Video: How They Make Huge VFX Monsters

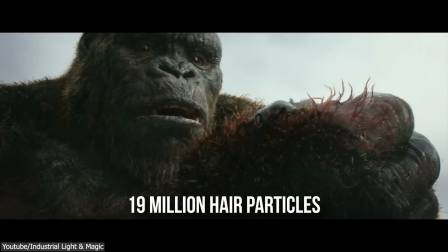0:00 King Kong had over 19 million hair particles on top of his body that was made of several million polygons,
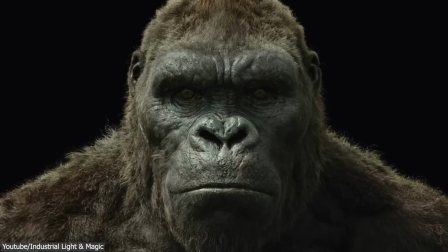0:06 which took the VFX team more than a year to create with all its nuances and details.
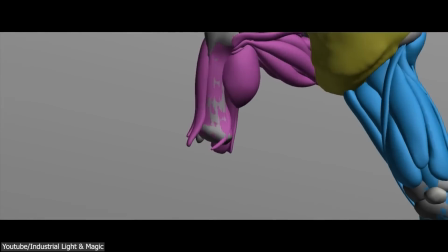0:12 And to make it believable, they had to be meticulous about anatomy, animation,
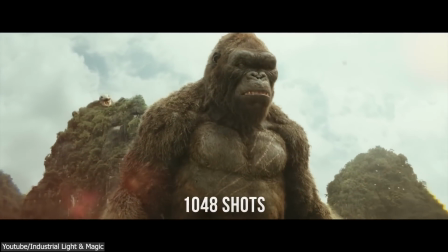0:17 and creating its environment through 1048 shots and roughly 50 minutes of screen time.
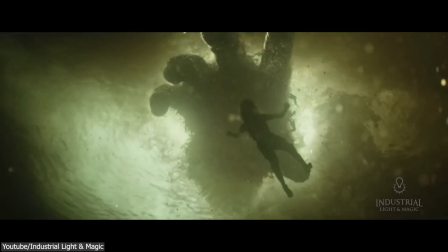0:24 But before we dive deeper, we have first to talk about what made them go to this extreme level of attention to details.
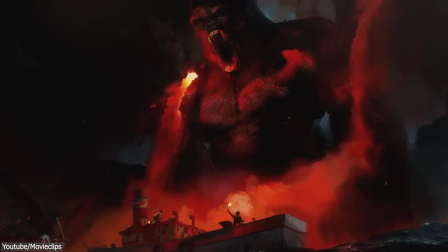0:32 King Kong is one of the few characters and monsters in movie history to have maintained a high level of popularity.
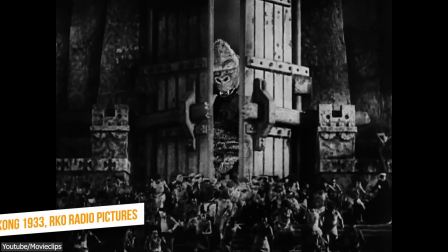0:39 The gigantic prehistoric ape made its screen debut in a 1933 movie,
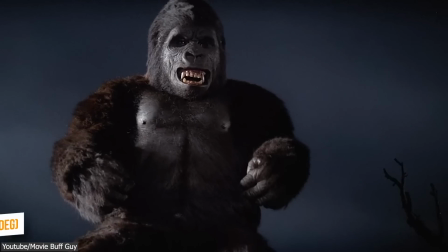0:45 and since then it has been recreated numerous times using a variety of visual effects methods,
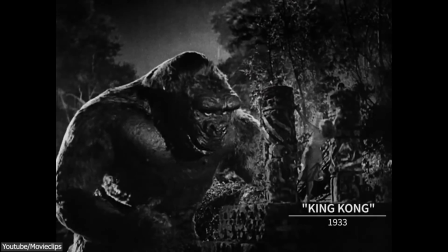0:51 including the stop-motion animation of the first movie,
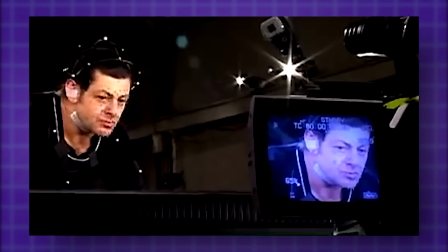0:54 the man-in-a-suit goofiness of King Kong vs. Godzilla, and Andy Serkis's motion capture performance in Peter Jackson's 2005 remake.
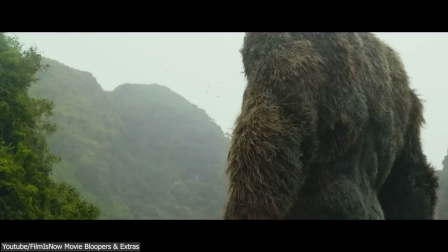1:04 However, for the 2017 Kong Skull Island,
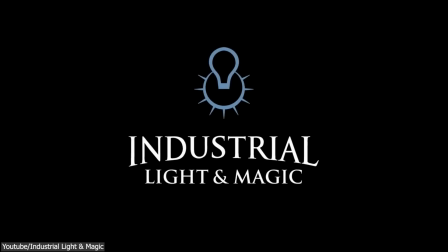1:07 director John Von Roberts requested that Industrial Light and Magic create a new version of the creature to fit the aesthetics of the movie,
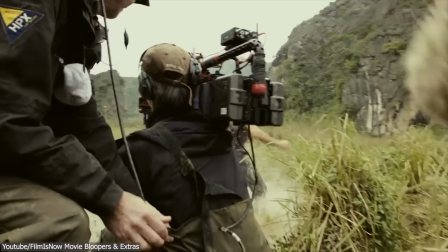1:15 which was shot on location.
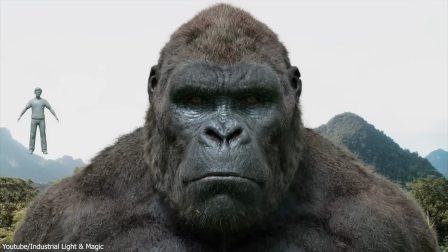1:17 The visual effects and animation team at ILM put a lot of effort into the creation of Kong, the movie's titular character,
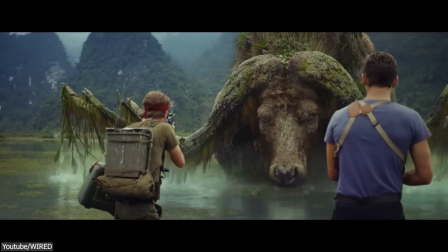1:25 as well as the skull crawlers, stick spiders, a huge water buffalo, and many other dinosaurs that just look like monsters.
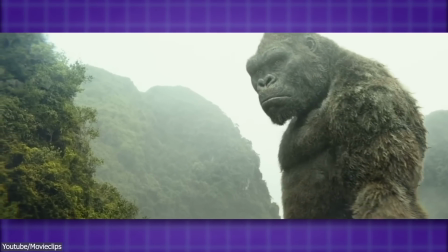1:33 For Skull Island, the team produced 1048 shots overall and roughly 50 minutes of screen time.
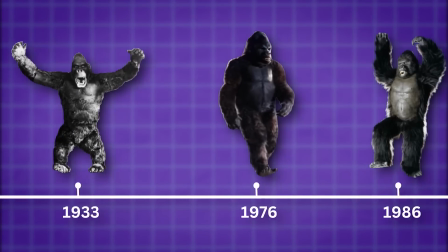1:40 The director Jordan wanted to do something different from the previous Kong models.
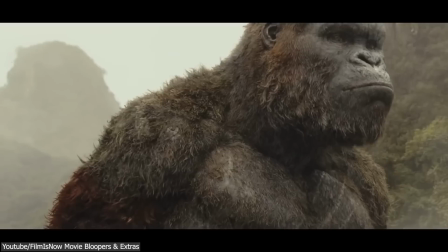1:45 He first wanted it to seem a little less like a simple silverback gorilla and more like a human so that it could interact and display more emotions.
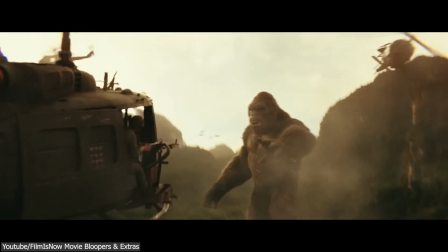1:54 And secondly, he wanted it to be different from prior Kong versions while still taking most inspiration from the 1933 original Kong.
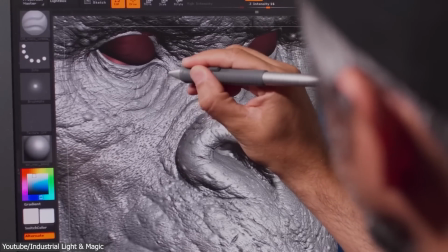2:03 The team used a different process to create the model than they had in the past. When they first discussed the idea, they did what any team would do eventually, which is to gather a lot of movement references and footage. But after having the first discussion with Jordan, they changed tracks a little bit,
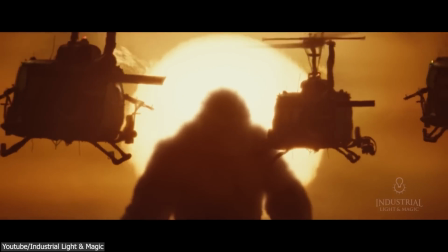2:20 where Kong was not gonna be a quadruped, because he's gonna stand out upright.
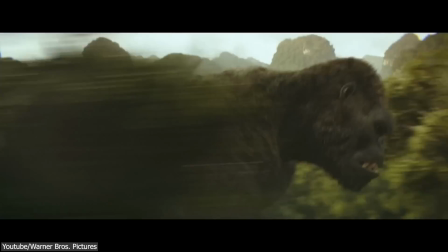2:25 Therefore, for the director, it was more important to return to the idea of a cinematic monster than simply depict a large gorilla.
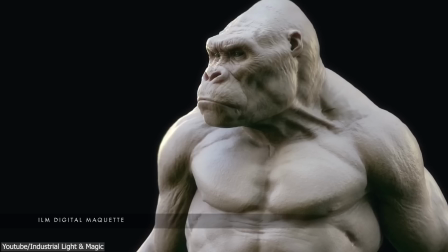2:32 So in order to make him unique, the team sculpted him while maintaining his shorter legs and very long arms.
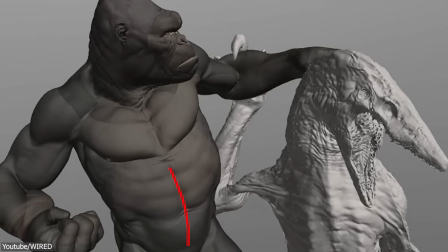2:39 They also added additional space between his torso and ribcage to allow him to stand up.
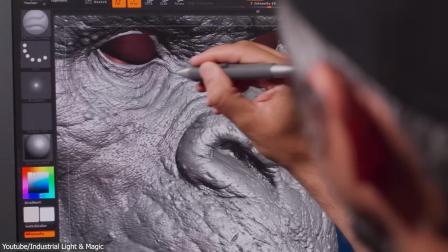2:45 But the crew had a difficult time creating his face since Jordan wanted it to appear like you were able to clearly see the
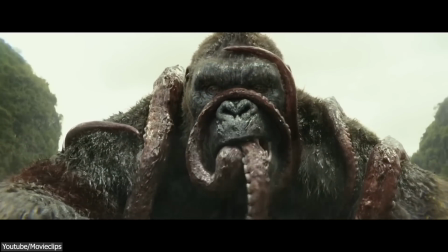2:52 craziness in his eyes while also being extremely detailed and realistic so he could have some extreme close-up shots.
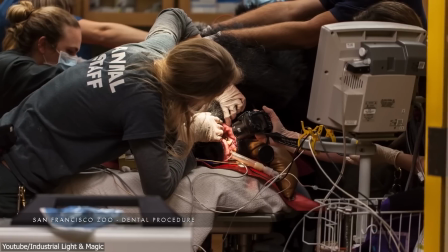2:59 What helped with that is some microscopic images that they were able to take from a real-life gorilla from a zoo.
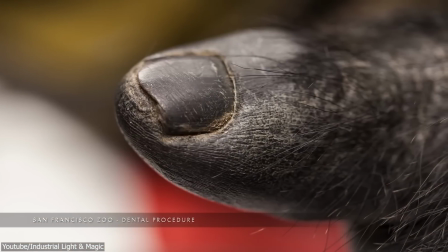3:06 This helped them to better understand and take a closer look at the complex details of the gorilla's body and face,
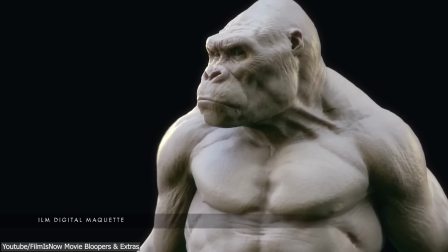3:13 leading to the creation of a model that was incredibly detailed.
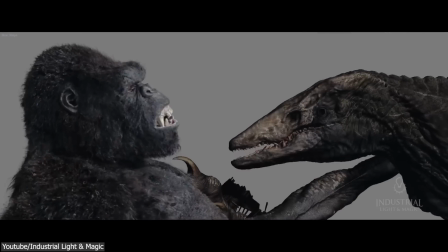3:16 Although the team hasn't disclosed how many polygons the Kong model had before retopology, I believe it could have been around 10 million or even more,
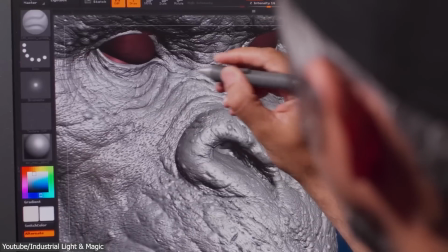3:25 which is completely insane but also demonstrates how powerful the sculpting software ZBrush can get when dealing with many polygons.
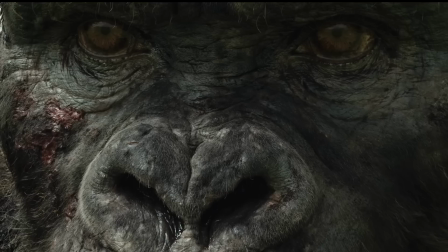3:33 The model overall had over 500,000 after retopology, with more than half of the polygons focusing on the face and hands.
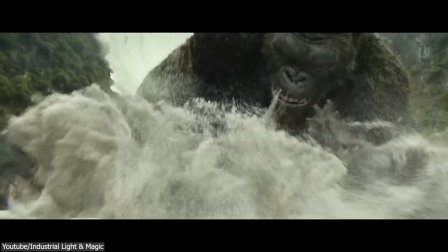3:41 For animation, it was hard to determine which technique to use when animating this kind of unique creature,
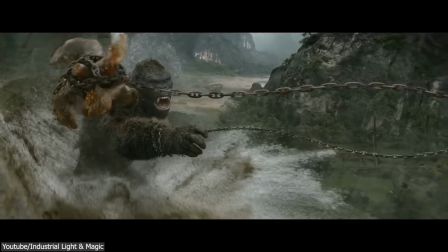3:47 and by that, I mean particularly when it comes to performance.
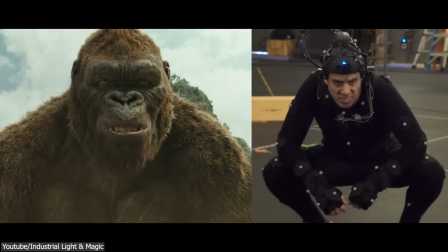3:51 The team went through different approaches as to whether to use motion capture or pure animation.